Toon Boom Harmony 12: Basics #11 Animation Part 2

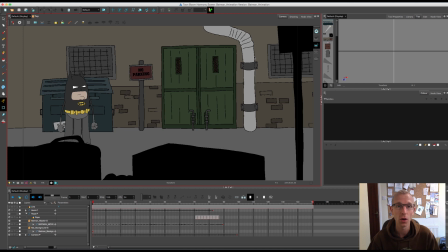Hello, John here, and welcome to another of my Toon Boom Harmony tutorial videos. This series is called Basics, and I'm taking new users of Harmony from the first time they open the software right through to hopefully completing their first animation. And we're getting towards the end of this series now, and I'm hoping to actually finish the animation today.
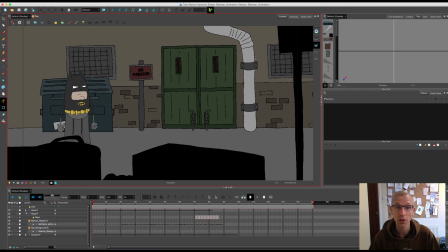So I'll be continuing on from the last video where we got Batman running along and rappelling up the side of the building. And today I'll be finishing this section where he lands on the building, runs along, stops and jumps off and falls down past the credits.
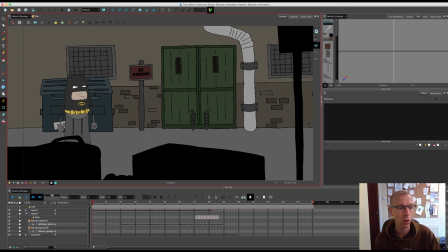So we'll get straight on with it again today. So I'll just turn on the camera window by pressing this third button in,
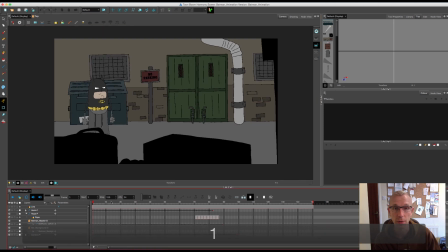and it will just mask the camera for me, and I can press play and show you where we got up to in the last video.
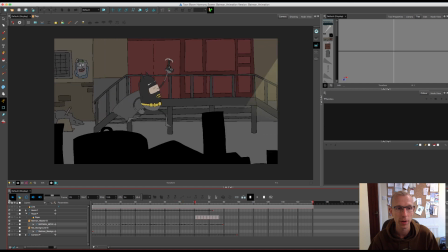So Batman runs along, rappels up, fires and flies off into the sky.
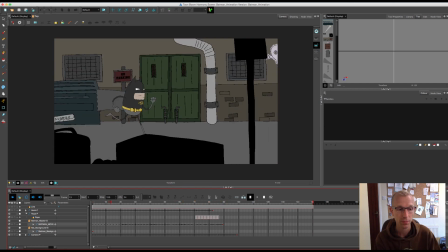Now I'll play it one more time for you.
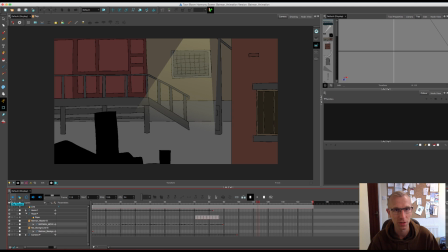I have been fiddling with the animations since my last video, so I'll just go through what I've done.
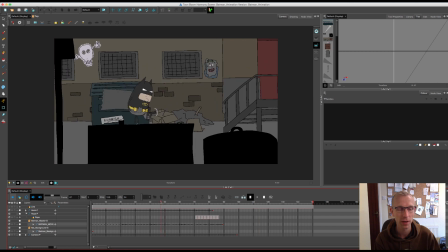The first thing I did was, you'll see here, his body bends down as he pulls his gun out,
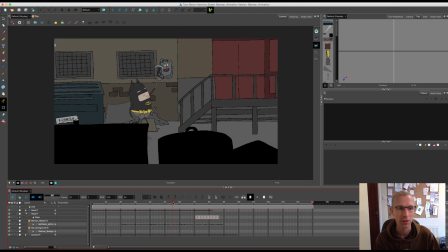and then bends up and looks upwards as he's about to fire, and you'll see that his eyes close slightly as well.
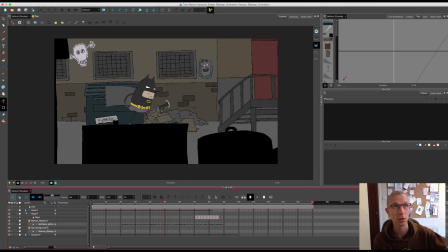So I've just added a keyframe on that to make him actually kind of bend towards where he's pointing his gun and firing.
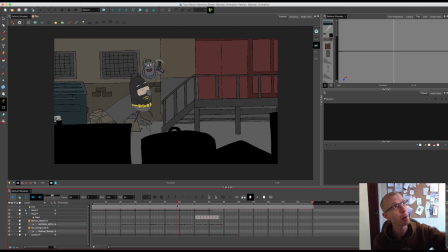So he bends, points, closes his eyes a bit like he's squinting, fires the gun,
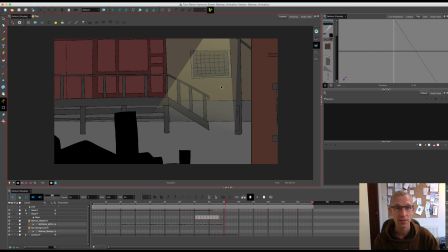and then flies off above the buildings. So that's it so far, and I'll just go through what I'm going to do today and then I'll crack on with it.
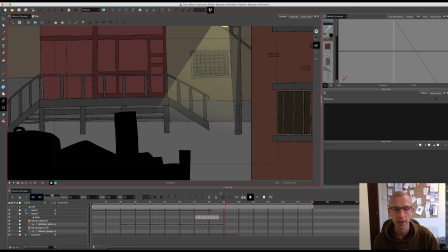So let's turn off the camera mask. So basically, obviously Batman's zoomed up now.
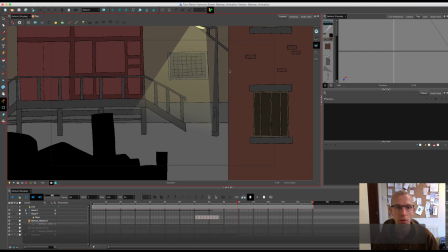So the idea is that the camera is then going to go, oh, where's Batman gone? And the camera will fly up the side of the building like it's trying to find him.
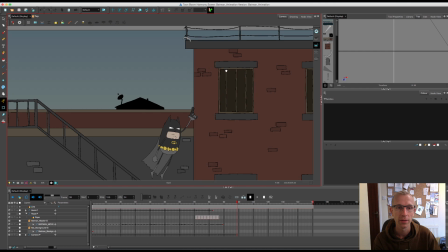So it'll go all the way up here, and the camera will stop roughly about here.
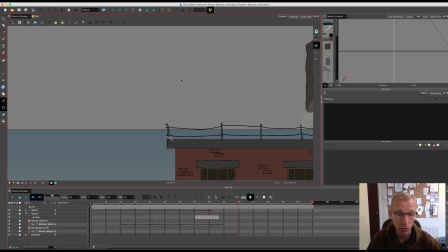And Batman then all of a sudden will land and kind of crash land on the floor, like, you know, a big kind of superhero landing pose.
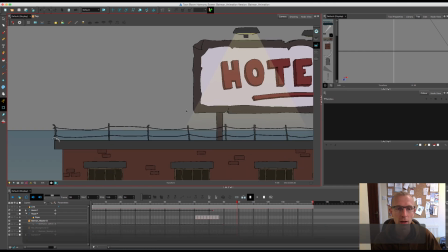He'll then jump up, he'll run along here underneath this light on this hotel sign.
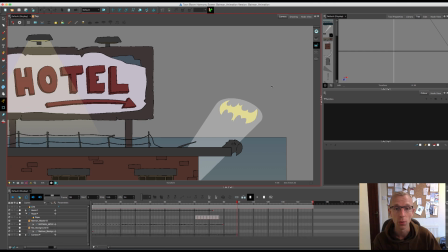He'll stop by this kind of eagle gargoyle with the Batman logo flapping in the sort of in the sky in the background,
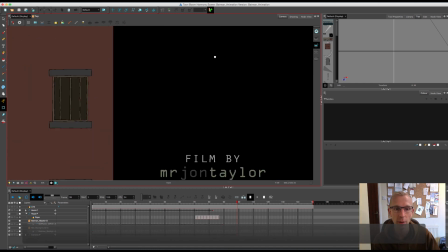and then he's going to jump off of here, fly down past the buildings, past my credits, and disappear. And that'll be it. So there's still quite a bit to do. So I reckon I'll be animating possibly for about half an hour to 45 minutes, depending on how fast I go.
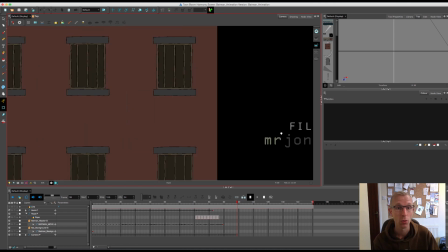So I will crack on with it.
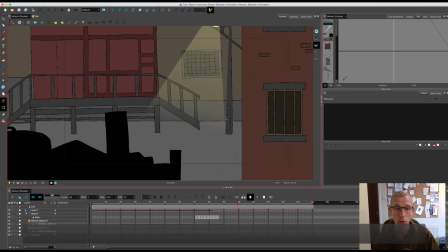So the first thing I want to do is to get the camera move in place, because what you'll see at the top here at the moment is the background looks all weird and out of position,
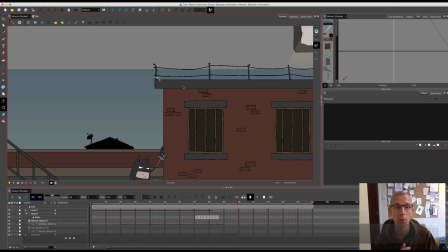and that's because it's set for the camera. So when the camera moves, that'll all come into place because it's all in 3D space. And so I want to get the camera in place first and then animate Batman landing in position here.
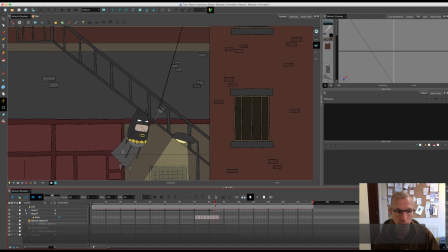So far, let's turn the mask on again.
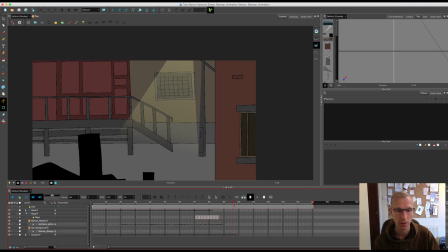The camera comes here and then slows down as Batman disappears. Now what I want is then to kind of be like a bit like out of surprise. Where's Batman gone? So he's going to zoom up really quickly and try and find him.
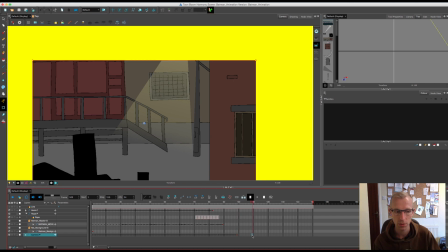So I'm going to take about 10 frames on the camera a layer on the timeline. Press F6 to create a keyframe. And then over here in my top and side window, I'm going to move the camera into position.
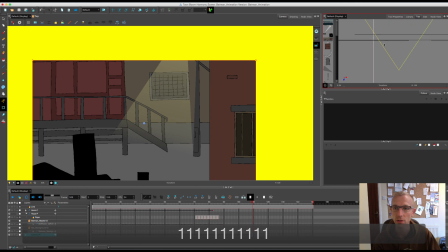So as I said before, the triangle on the screen is the point is where the camera is, and obviously the triangle is where the camera's looking. So this is the top view, and this is the side view. So I want the camera to come up. So you just drag over the camera, it goes yellow.
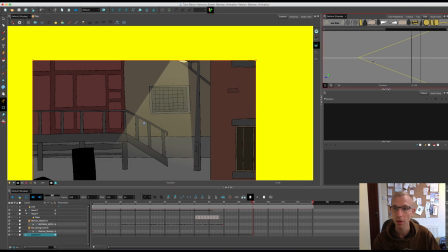Make sure your transform tool is on, and you can grab it and you can pull it upwards, and you'll see in the camera window it's going up. But actually I want it to go straight and not come any closer. So I'll hold down shift and now pull up, and it will stay in position.
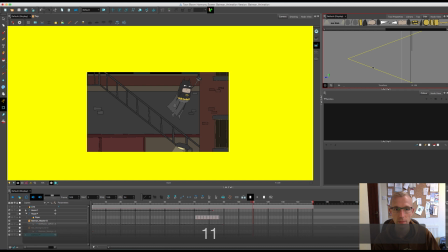You'll see Batman going past. So I want the camera to come up and then come down again.
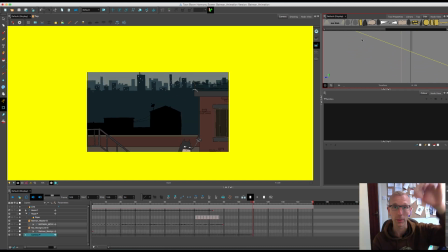So there's a bit of a kind of bounce sort of feel to it.